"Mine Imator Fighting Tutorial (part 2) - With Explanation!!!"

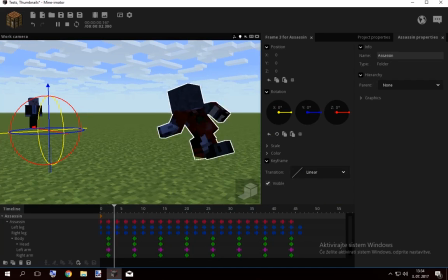270s
Okay, we got a running animation. Now, to place him...
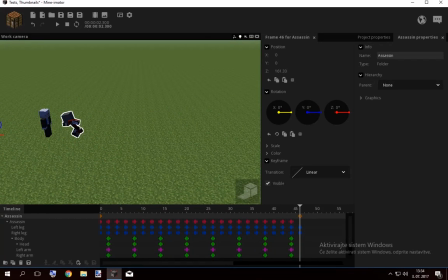275s
to place the folder here, because this is also why the folder helps, because you can move it easier.
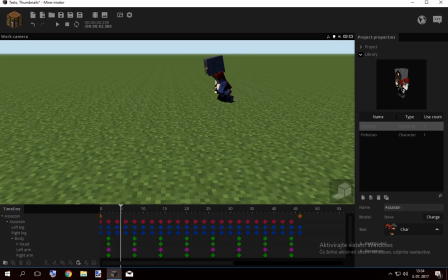283s
Look, now he's actually running. And as you see, I place his feet, so he stepped here, the foot is here,
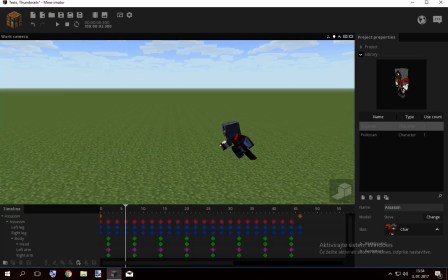291s
and when he takes off, the foot is on the same place. So now the speed and the duration are well placed.
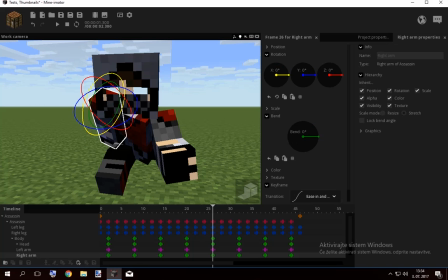300s
For here, for this frame, I could already place his arm like he's charging it, so I'm gonna place his arm like this,
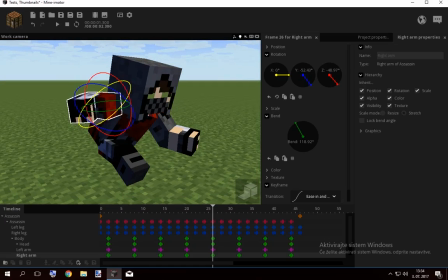310s
because he just wants to punch that guy in the face. You stole my money, bastard!
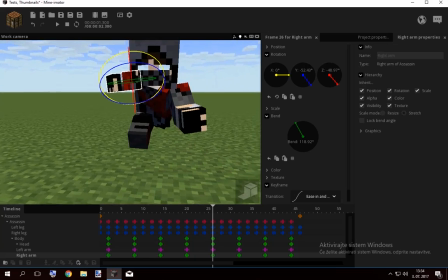315s
You know, he's a politician. Okay, I'm gonna stay out of this.
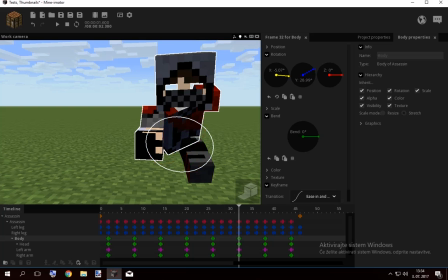319s
And here, the body isn't gonna turn that much because it's still charging,
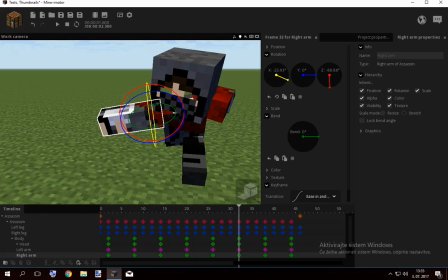327s
and the arm is still turned backwards. I hope you know what I mean by that.
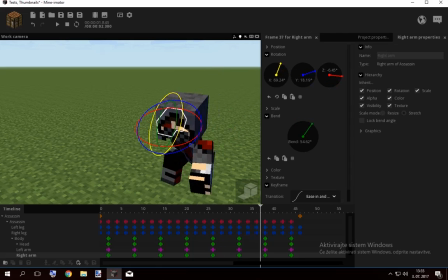334s
You know, so he's going like this, and he's still charging that punch, if you know what I mean.
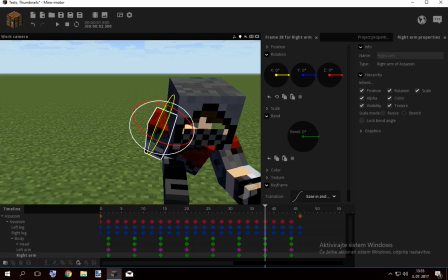339s
So, I'm just gonna move his arm
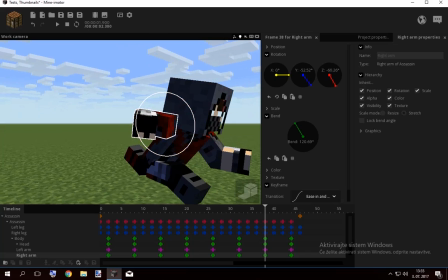344s
like so, you know, because he's charging the punch.
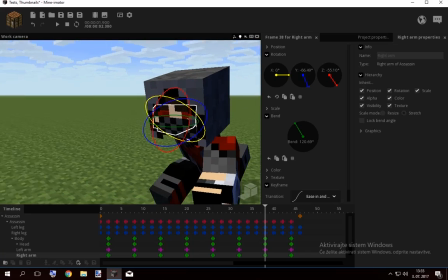349s
I mean, you know what I mean, Jesus.
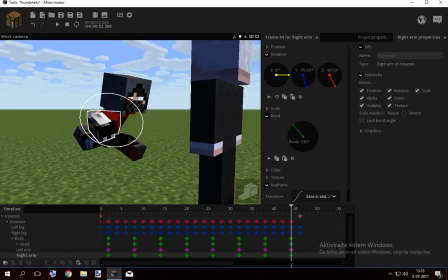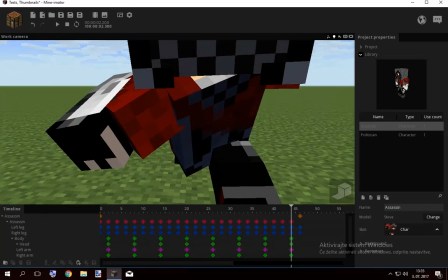358s
You know what I'm seeing? The body is turned in, so this is where the punch should already be extended,
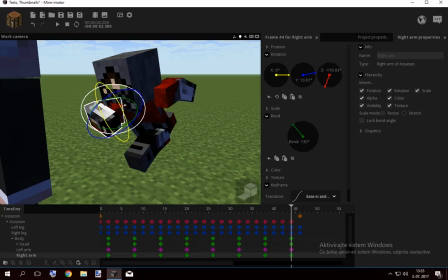367s
which can now lead to a problem. You know why? Because if I continue the run, he's not here yet.
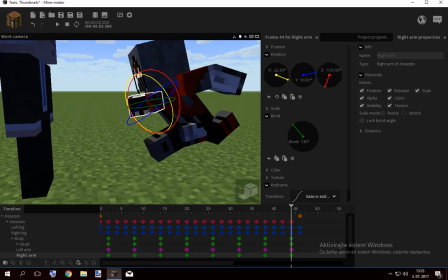374s
If I continue the run here, what's gonna happen is his body's gonna turn the other way, and he can't punch like that.
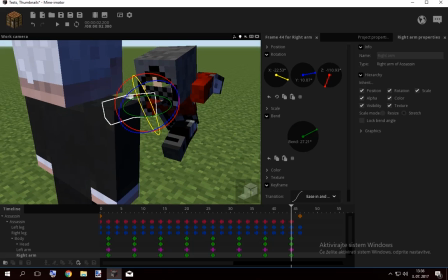382s
I mean, did you ever see someone punch like with the body turned away?
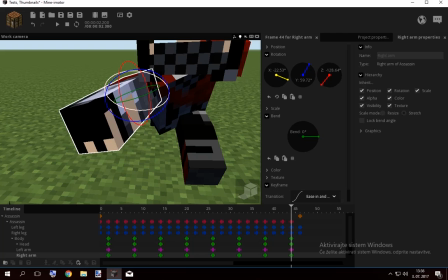388s
No, because you get extra force by punching this way. So what I'm gonna do to fix that, okay, now I'm gonna punch you here.
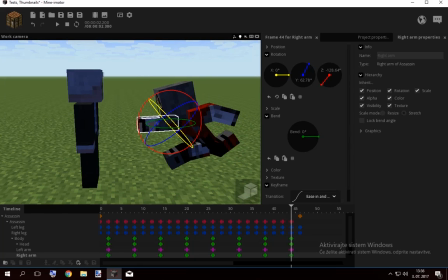395s
He already punched here. This is what happened. And what I'm gonna do here, this is the frame where the politician
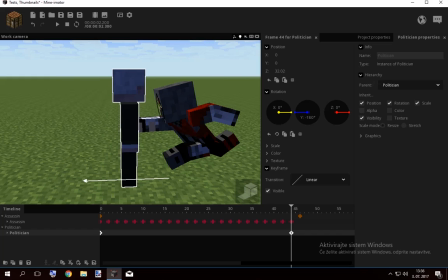405s
is gonna stand closer, so he can already, you know,
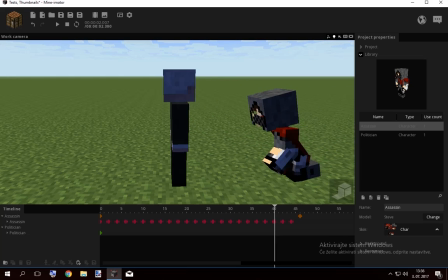413s
punch him here. So, and one frame before he punches,
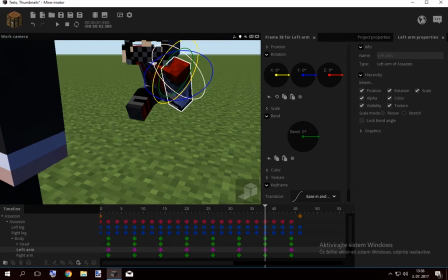421s
the other arm is also coming to help, you know, gathering extra force.
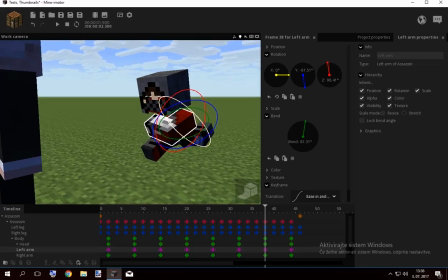427s
So his arm goes in, so he can rotate the arm outwards here,
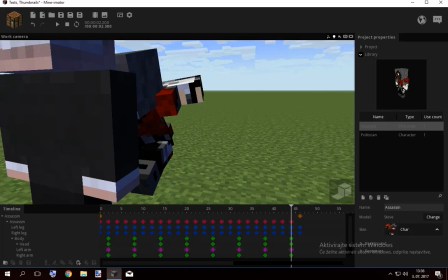435s
basically turning it up, back, and bending it a little bit, because he gets extra force by rotating it like this.
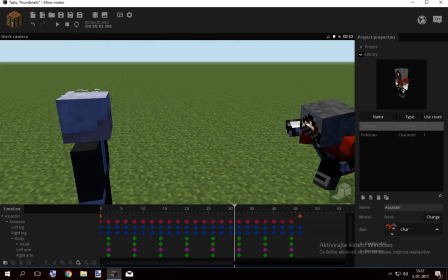444s
But he also has to stop running because this just looks derpy. I mean, look at this. Who punches like that?
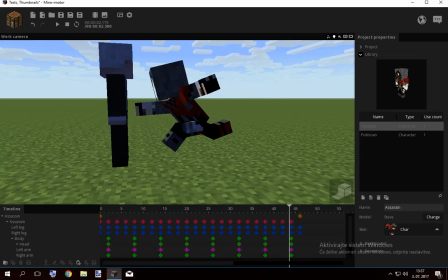450s
Except this is some Naruto animation. It's not okay.
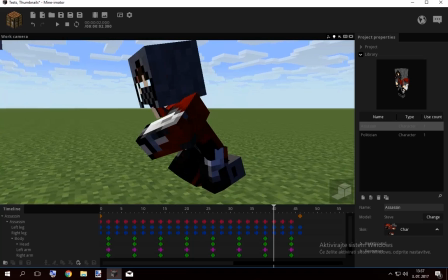457s
What now? Okay, he stepped here. I'm gonna delete the last frames here,
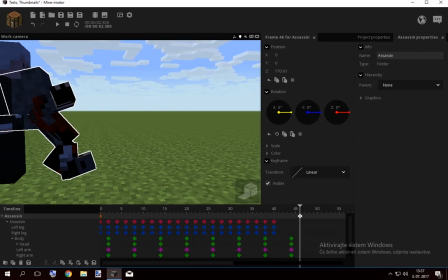466s
because okay, yeah, he's still moving with this. So I'm gonna make another frame here and delete this one so he stops here,
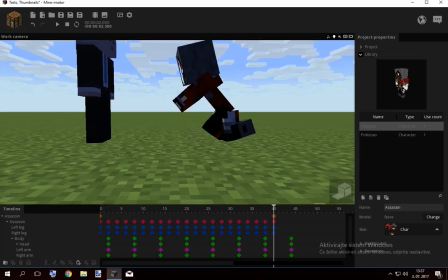474s
because I'm gonna make a custom animation from here on, you know, because I don't need this running bullshit anymore.
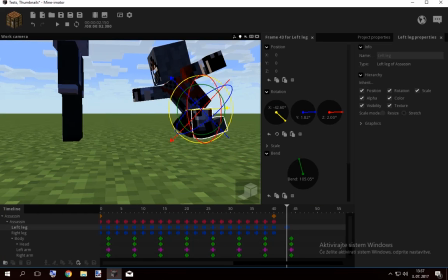480s
I'm gonna make him step here. Just a second.
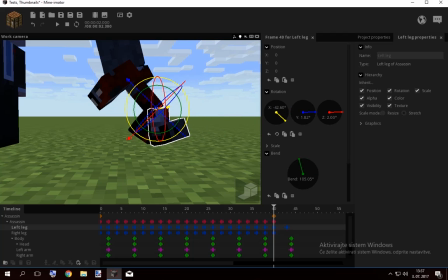487s
From this, I'm gonna make him step down here. Actually, I'm gonna place him in a nice pose first, like that, and I'm just gonna make him look like he's standing.
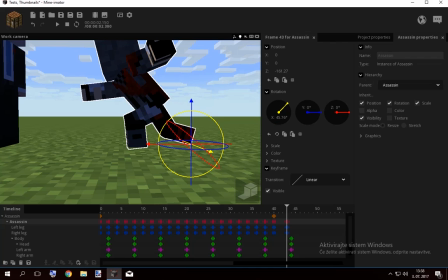503s
Something like this, maybe. And he's already well positioned. Wow.
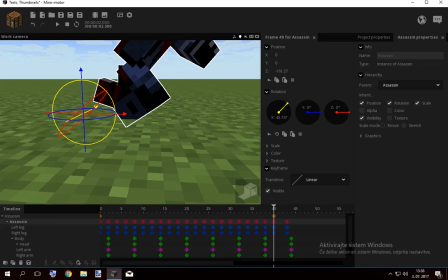508s
This is the frame his leg was at, and I'm gonna place him just so the leg is at the same place where he was before.
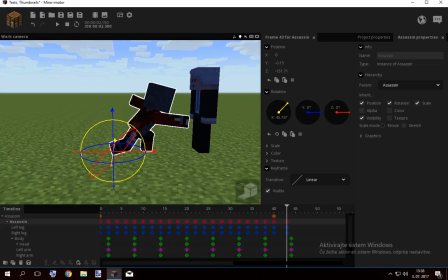516s
And now he's just like
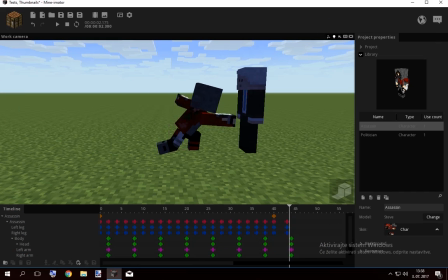521s
he's punching the guy in the face. Maybe I should go like this.
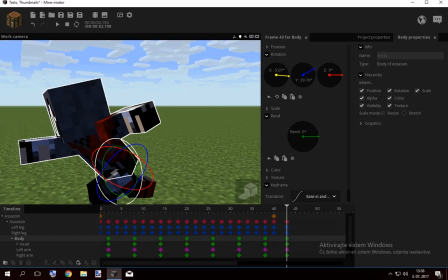531s
He's too... What should I say? Wait, maybe I could... Oh, I know what's the problem.
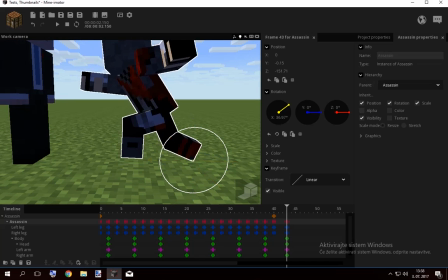538s
His body is literally turned like this.
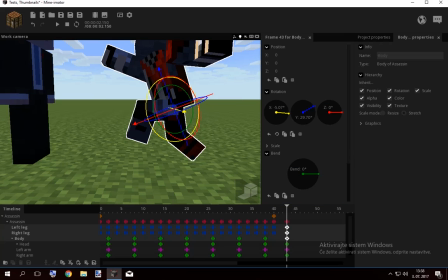542s
So, if I should select the legs and the body and turn him that way,
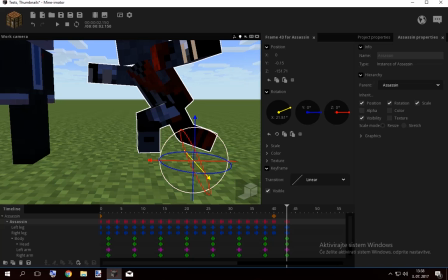548s
so the body isn't turned that sideways. You know what I mean?
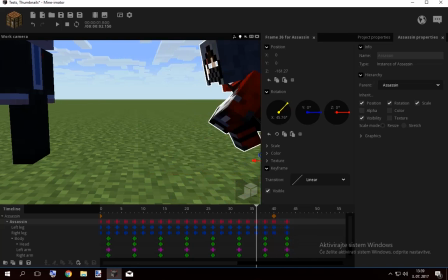553s
I need to get the right rotation point, and okay, this just looks derpy.
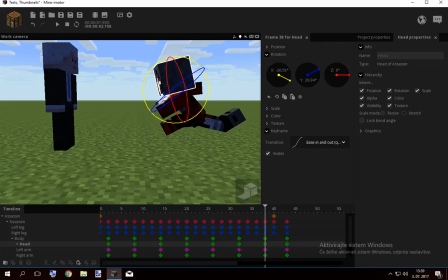560s
Maybe I should place him... Maybe I should turn the body upwards here already.
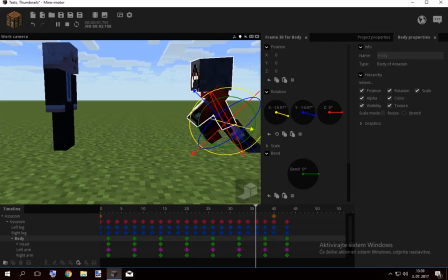566s
I mean, like...
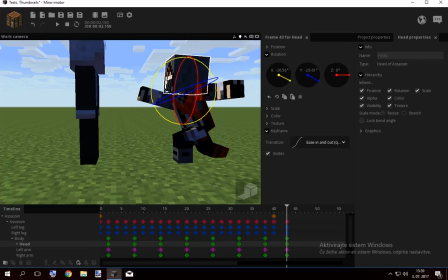569s
I'm still trying myself. I'm not sure exactly what I'm doing, because that's not a tutorial for that.
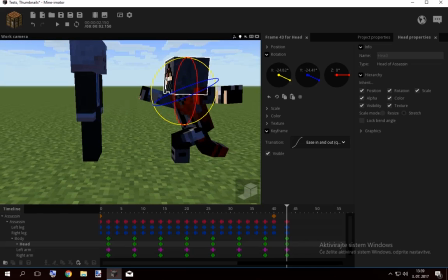577s
You have to see what you're doing, so I'm trying now. Yeah, this looks alright, but the arms are bugging me because they go way too up.
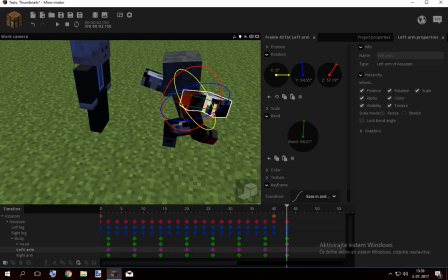588s
So this one should go more back and less up, if that's a possibility. Like that. Yeah, like that, and this arm has to go more down a bit, and should help.
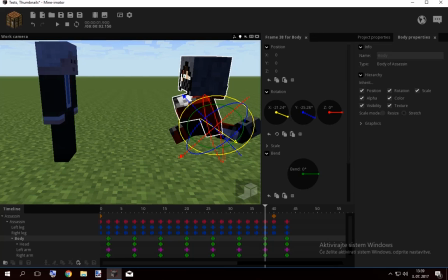609s
But the body, what's with the body? So now it's down. Okay, the body goes up, Maybe the body should go with an A's in, so we just eliminate the motion.
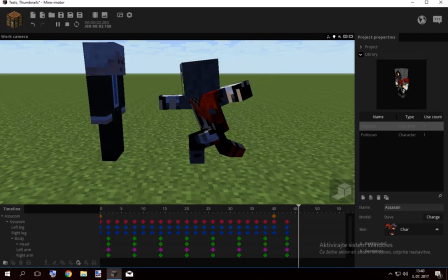624s
No, it's A's in, not A's out. To eliminate the motion, you know, he just went like whoop in a loop, and I don't want that.
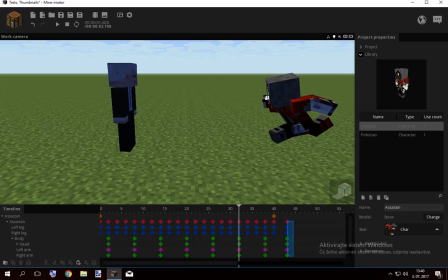633s
So I just eliminated that, and I should also put this closer, so it's a more fast and more powerful punch. Also, the politician is still not standing close enough because I messed up, so I'm just gonna move him again.
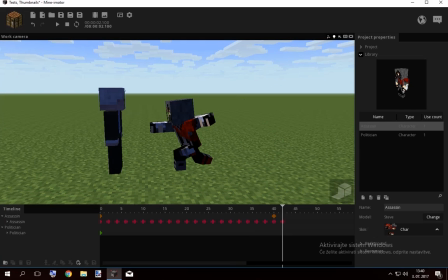648s
This is where he punches, and the politician should stand a little closer,
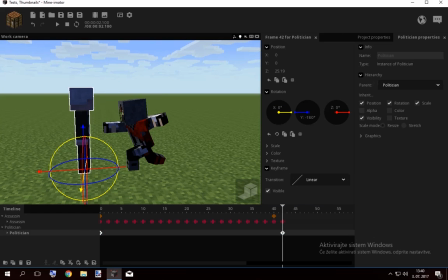657s
because he still has to block the punch. So
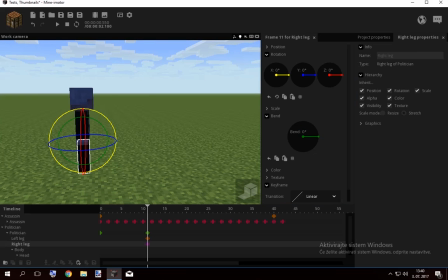662s
what I'm gonna do is here, I'm gonna make him step aside, you know, like he's ready for the punch, he's just waiting for it.
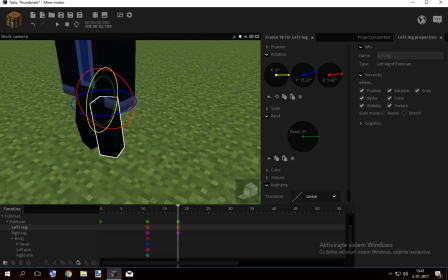675s
Tip: a lot of Y rotation, that's the blue one, a lot of Y rotation if you're trying to make the character look like he's ready,
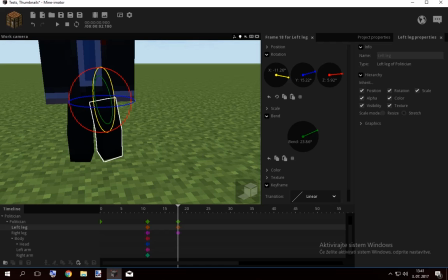681s
you know, like his feet are turned out like that.
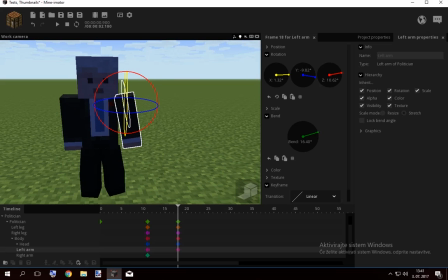688s
Another tip, if you turn his arms in, he looks more dangerous and prepared and closed in, like a badass figure or something.
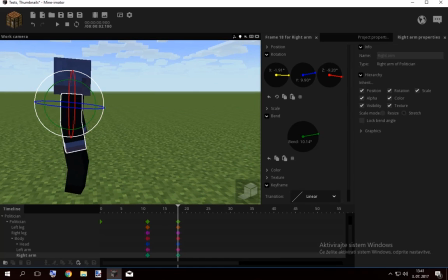697s
That's psychology, that's no longer animation.
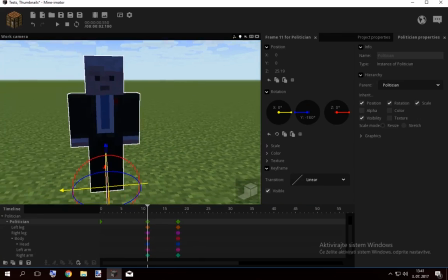701s
Anyway, I made him step out, but of course he's just flying here,
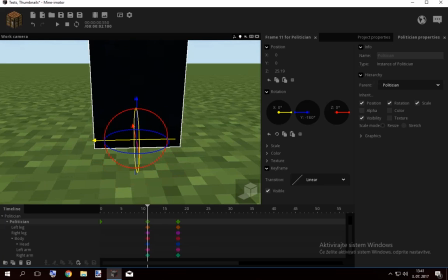707s
so I'm gonna orient on his left foot from here. He was standing here, so I'm just gonna place the left foot where he was, like he stepped out from the left foot here.
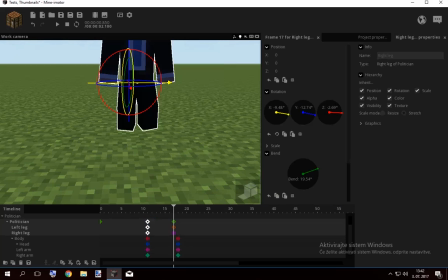719s
And these three, the body and that, always have to be sync with each other, so I'm gonna move those three with each other.
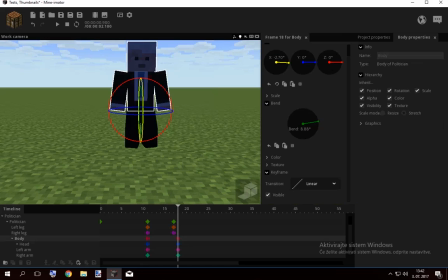728s
So now he just stepped out like this, and the body and the head are in sync.
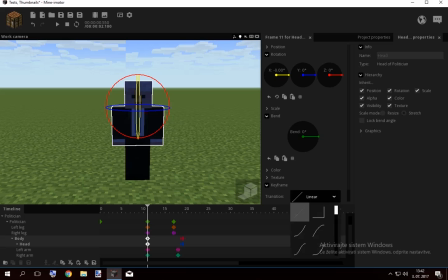735s
And this one, these are just gonna have like an A's in or out something. And the arms can have some delay, of course, and don't have to be in sync, so A's in and out.
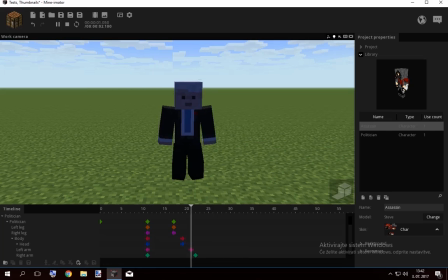747s
So he looks prepared, look, like he's ready for it.
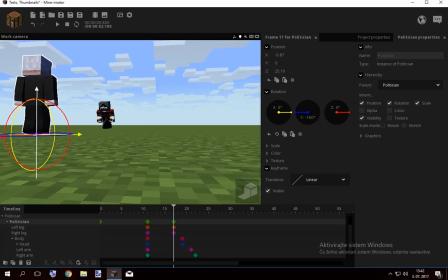754s
I'm not gonna animate him too much, because that's not how much time I have.
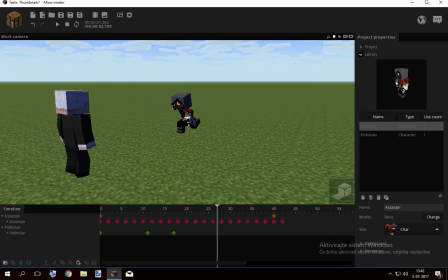761s
I could move him all the time, like he was in the spotlight. People constantly move.